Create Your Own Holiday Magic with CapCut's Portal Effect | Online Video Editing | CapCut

everyone, Justin here. I hope you are having an amazing day. Have you ever wondered how to pull gifts from another dimension? Stick around as we create an awesome Christmas portal effect using CapCut Online. And no, you're not gonna need a sleigh for this one.
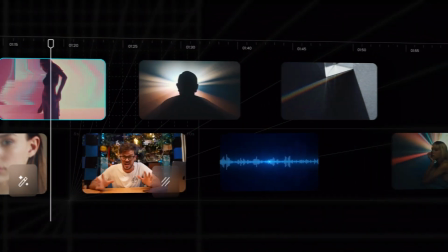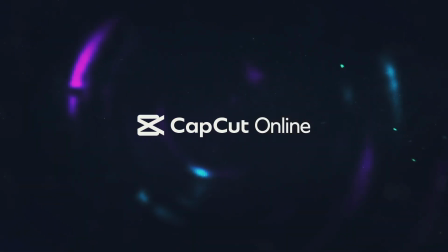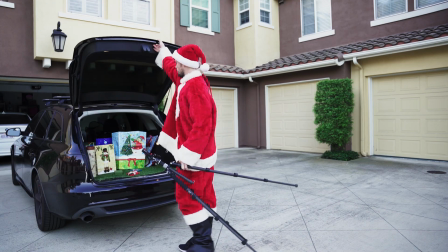1:02 Alrighty guys, for this effect, all you're gonna need is a camera or an iPhone and a tripod.
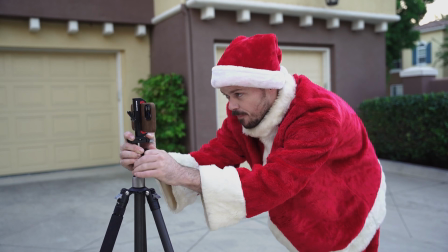1:07 A tripod is super crucial in this scene and effect because it's gonna keep the camera steady and keep that portal super clean.
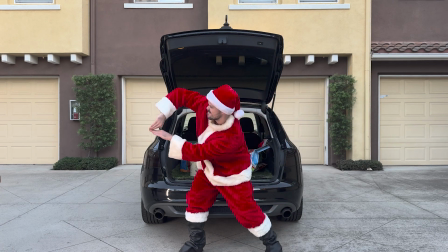1:16 Alrighty, so now all we're gonna do is hit record. You're gonna wanna act as if you're reaching into the portal and literally expanding it into the space that you're in.
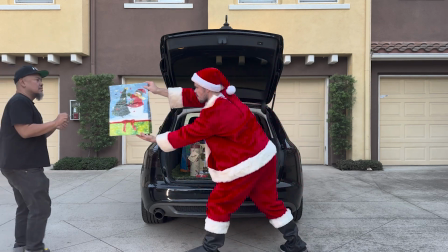1:25 Once that portal's open, try to imagine what that portal looks like. If you're able to act around the position and size of the portal, your effect's gonna look a lot more realistic.
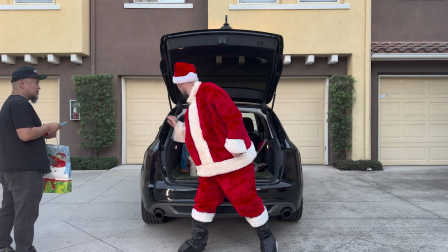1:34 And don't forget guys, the more realistic those actions are, the better the effect is, the better the video, and ultimately, the better the viewing experience.
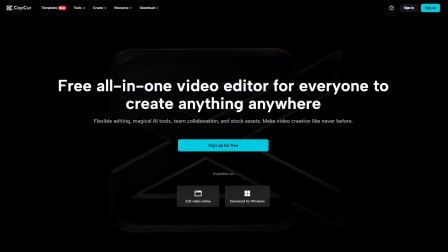1:43 Head on over to CapCut.com, and if you don't have an account, quickly register.
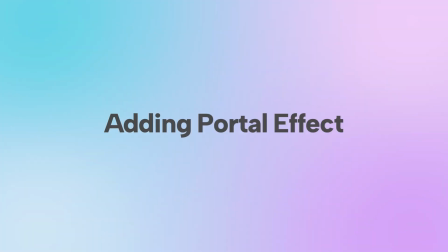1:48 Otherwise, go ahead and sign in and we can start this project. All right, so next up is the portal effect.
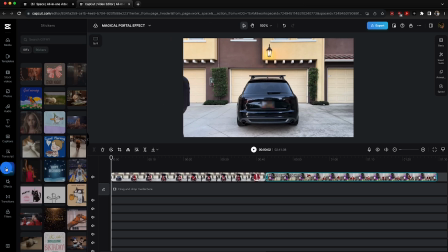1:55 We're gonna head over to the effects and then to the stickers tab. Under the stickers tab, we're gonna go ahead and search for portal.
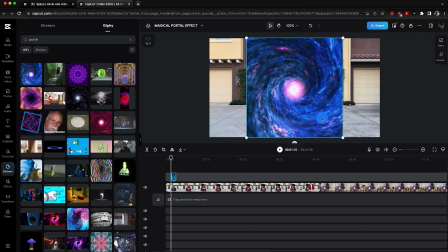2:03 After you've done your search, you're gonna find a couple different options. So go ahead and pick the one that fits your creation best.
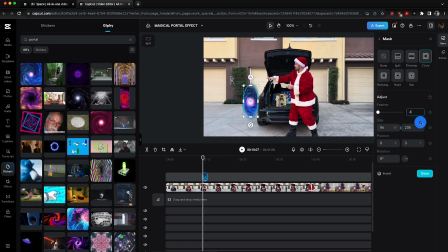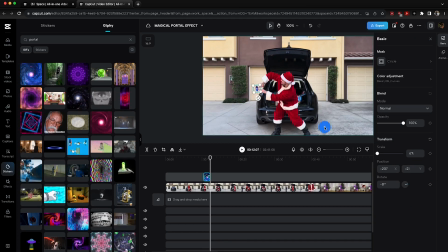2:13 Alrighty, now let's sync that portal opening and closing effect with my actions.
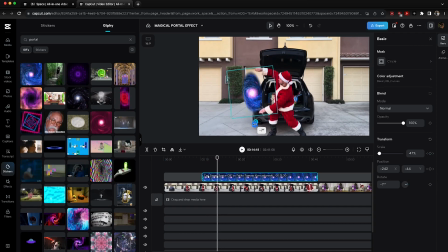2:18 And in this, timing is key. You're gonna wanna make sure the portal appears as my hand goes up.
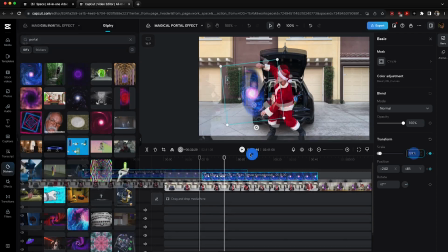2:26 If you're off on this, it might not be perfect and viewers will obviously be able to tell it's not real.
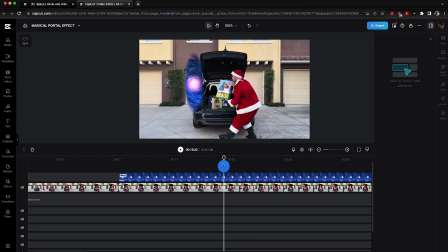2:36 Now, let's create a mask to cover up my Santa's helper grabbing the gifts from my hands.
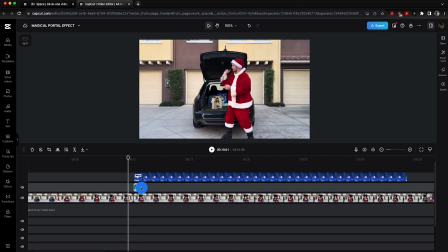2:41 Scrub through your footage till you find somewhere your helper isn't in the frame, and then change the speed of this frame to 0.1x.
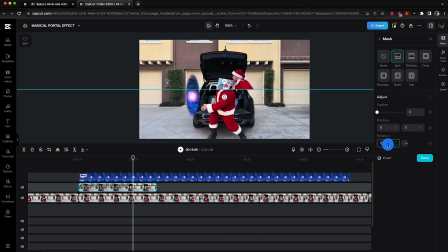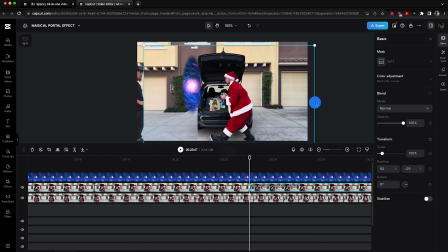2:57 After that, all you gotta do is copy and paste this clip until it covers the entire length of your portal effect.
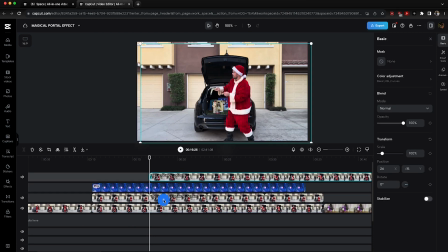3:04 Now let's make Santa's helper's hand go through the portal. The first thing is to duplicate the main clip and paste it above all the other clips.
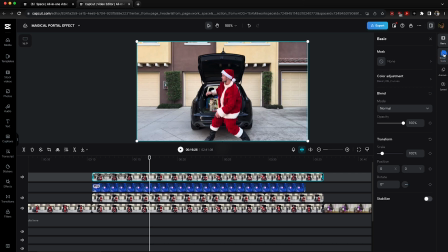3:13 While selecting the clip, go over to the Smart Tools tab. Then click on Remove Background and select Auto Removal. Auto removal is incredible and takes so much work out of the equation. After you complete that step, you're gonna wanna navigate to the Basics tab and select Mask.
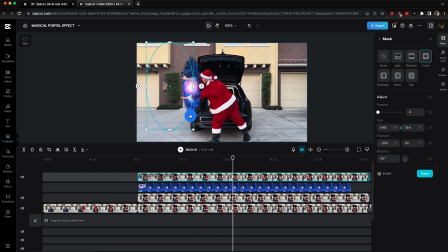3:30 Choose the circle mask, which complements the oval shape of the portal effect, and then fine-tune that mask to enhance the overall illusion.
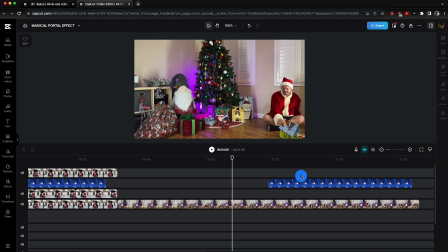3:37 After finishing the first scene with that portal effect, you're gonna apply the same technique to each remaining scene.
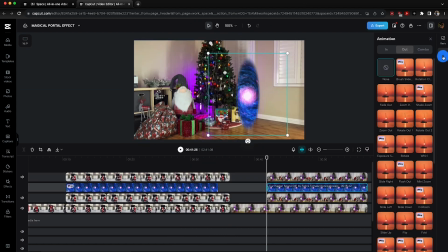3:45 Now that we've added the portal effect to all the scenes,
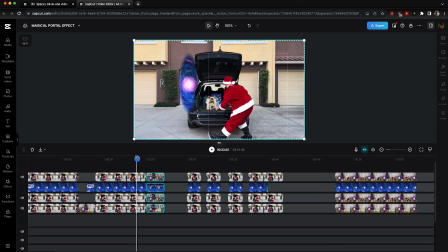3:48 we can start cutting back and forth between each scene to further sell the effect of delivering these gifts with this awesome portal.
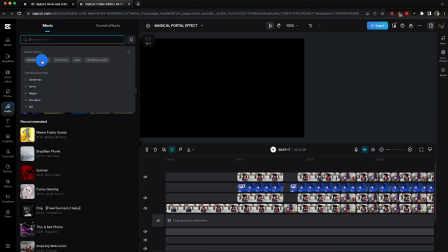3:57 Next up, let's add some festive music and sound effects for the final touch.
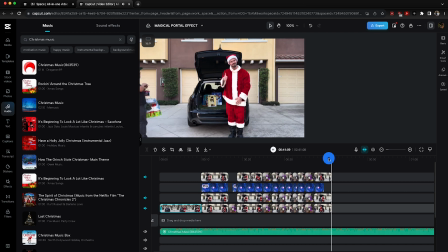4:02 This will breathe life into your portal, and CapCut Online has a great library to choose from.
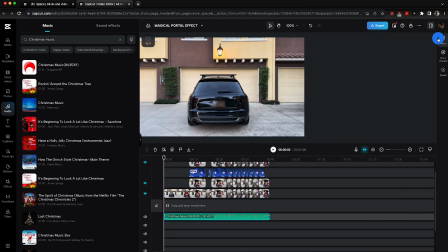4:08 After you find that perfect piece of music, let's go ahead and add some portal sound effects.
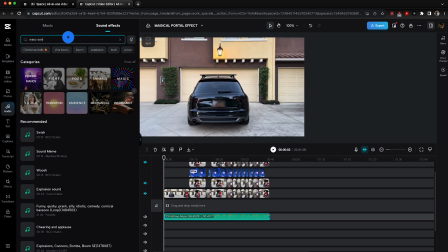4:14 And to do that, we're gonna click on sound effects and type in warp sound into the search bar.
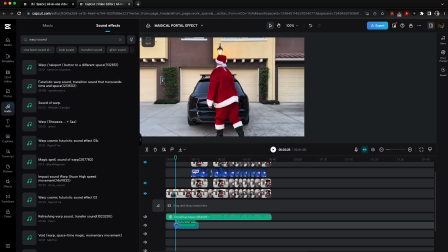4:18 You're gonna get a couple results that pop up, so go ahead and find the sound that fits your scene best and go ahead and drag it into your timeline.
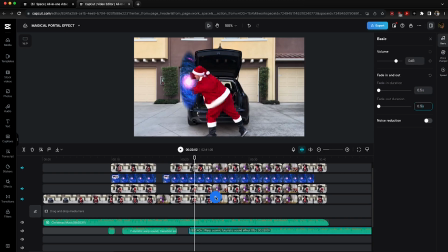4:25 After that, you're gonna wanna adjust the lengths and audio levels for all music and sound effect tracks.
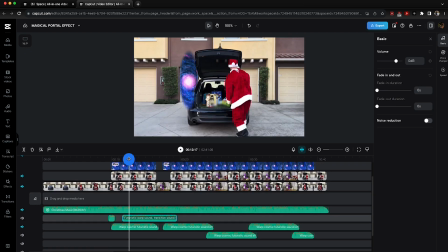4:33 And don't forget to add in those fade ins and fade outs.
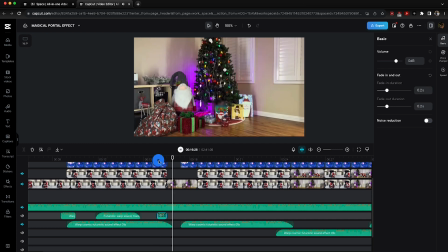4:36 This is gonna make all of your audio sound super smooth to your ears, and you're not gonna get any weird clipping or weird abrupt sounds at the end of each sound clip.